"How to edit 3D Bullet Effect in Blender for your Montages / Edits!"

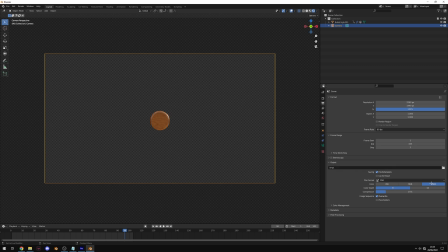to png color depth of 8 is fine rgba we want to make sure of rgba selected if we just have rgb this background will be black we want it to be transparent a stands for alpha which is the alpha channel which allows us to have transparency in our image compression i'm just going to reduce you can increase it if you want but i don't want any because it's going to be faster to edit and then i'm going to click this directory here
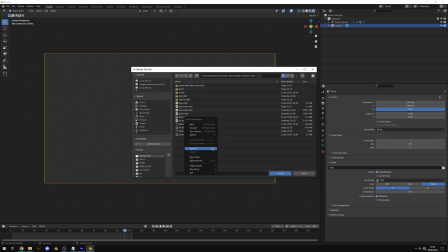and choose where i want to save it so in my tutorial directory i'm going to create a new folder and i'm going to
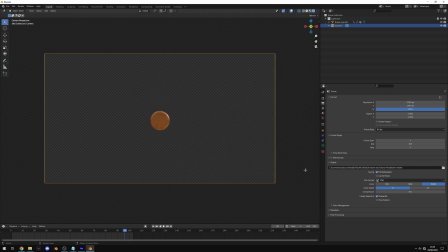call it bullet render go into that folder and hit accept and now we're pretty much ready to render so to speed it up a little bit i'm going to come
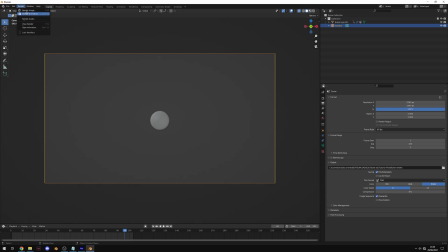out of the rendered view here and then go to render and render animation and you'll see the video is being rendered out in
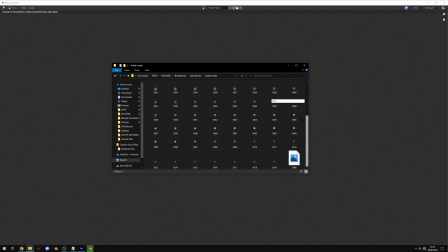your documents you'll see this hopefully which is a bunch of images which is the png sequence of the bullet flying through the air which is just what we wanted and then when we import this into our editing software we'll convert it back into a video as you can see mine's mine's done rendering already i have all 103 frames in here that i set in blender before uh yours may take a little bit longer depending on the
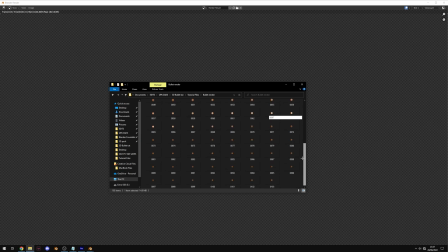settings you use and the speed of your pc but for me that was pretty quick and now i'm just gonna save this blender file just in case you want
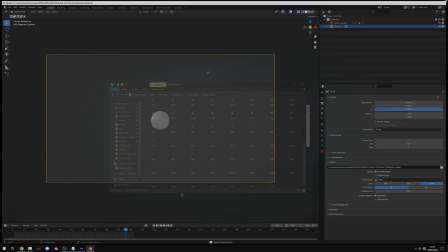to edit something later so i'm just learning this tutorial and save and close out of blender then i'm going to copy the path of where we where we rendered our bullet
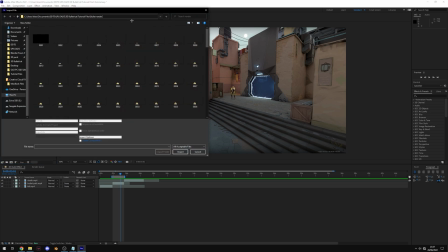pngs out to back into our editing software import file gonna go to our bullet render select the first image make sure png
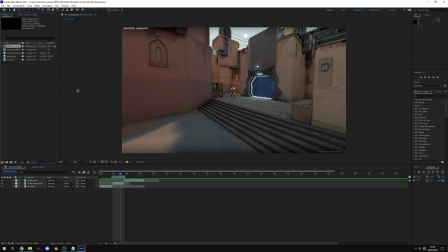sequence is ticked and then import you may have to google how to do that in your specific editing software but in after effects is pretty straightforward a lot of software will have this capability though now in my project bin you can see that after effects has automatically set our png sequence to 30 fps so we're going to want to edit this and make sure that it matches the rest of our clips which are all at 60 so i'm going to right click on it
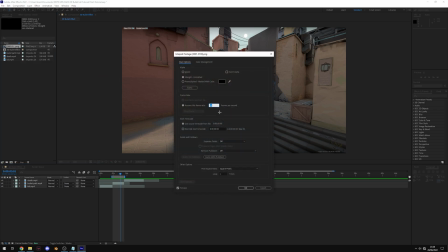interpret footage main change the assume this frame rate to 60 and now what i'm going to do is drag and drop this on top of our clip so you're going to put it above our bullet path clip and i'm going to just expand our work area to include
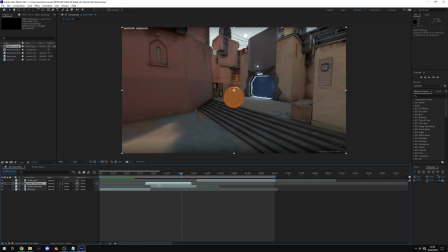our whole clip just like that i'm going to drag our bullet png sequence to be on top of our to be on top of our bullet path and you'll see now if we skip through we've got the bullet flying through the air towards the person we want to kill and then it cuts
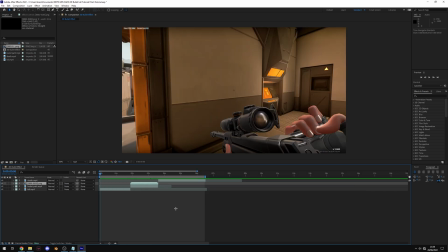to them being shot so if I play this through in full speed right now that
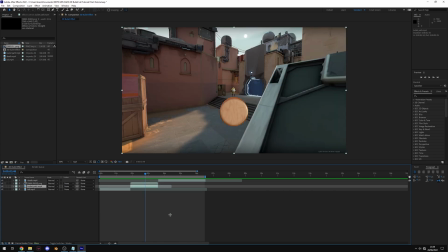is essentially all there is to it now what you can do is add effects like on our bullet path effect on our bullet path clip if I can move to effects and presets and I add some radial blur for example set this to zoom
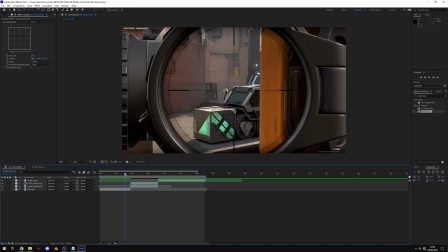and we'll increase the amount to say 20 you'll see now as the bullet is flying through the air it looks like it's got a bit more speed
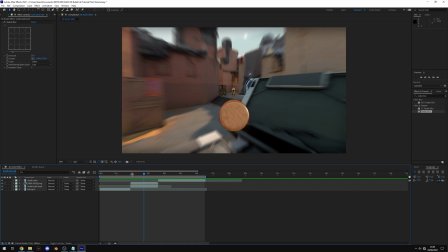you could definitely do things like that maybe add some chromatic aberration as well something i would recommend is adding a shake between when the when the
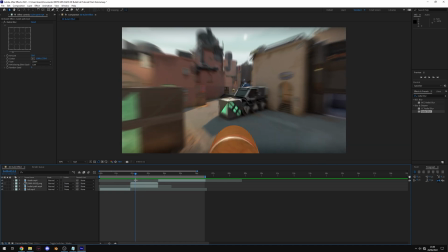gun fires and the bullet flying through the air just makes it seem a little bit more seamless the transition here but essentially customize it until
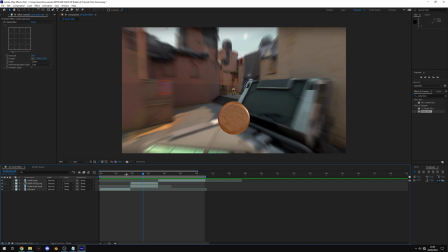your heart's content i would recommend adding some sort of blur or aberration or something like that as well as some sound effects but for the sake of the
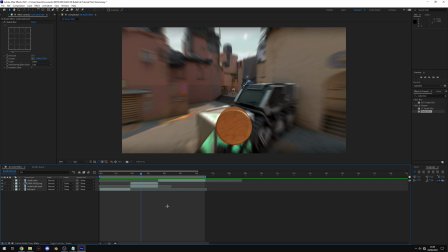tutorial i've pretty much shown you everything you need to know Like I said, if you do want to download this exact project file, that's the clips, the After Effects project, as well as the Blender project, then please check out my Patreon with the link in the description and you'll be able to download it there. That way you don't have to really do anything yourself.
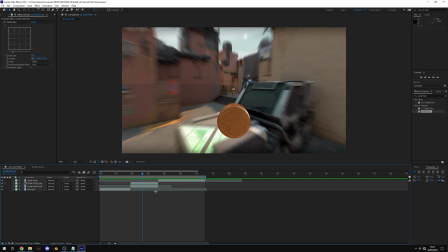But other than that, that is pretty much all there is to this effect. Check out my channel for other tutorials similar to this one. Follow me on all my other social media. Make sure you're subscribed and hit the bell so you never miss an upload. And other than that, thanks for watching the video, happy editing and I'll catch you in the next one.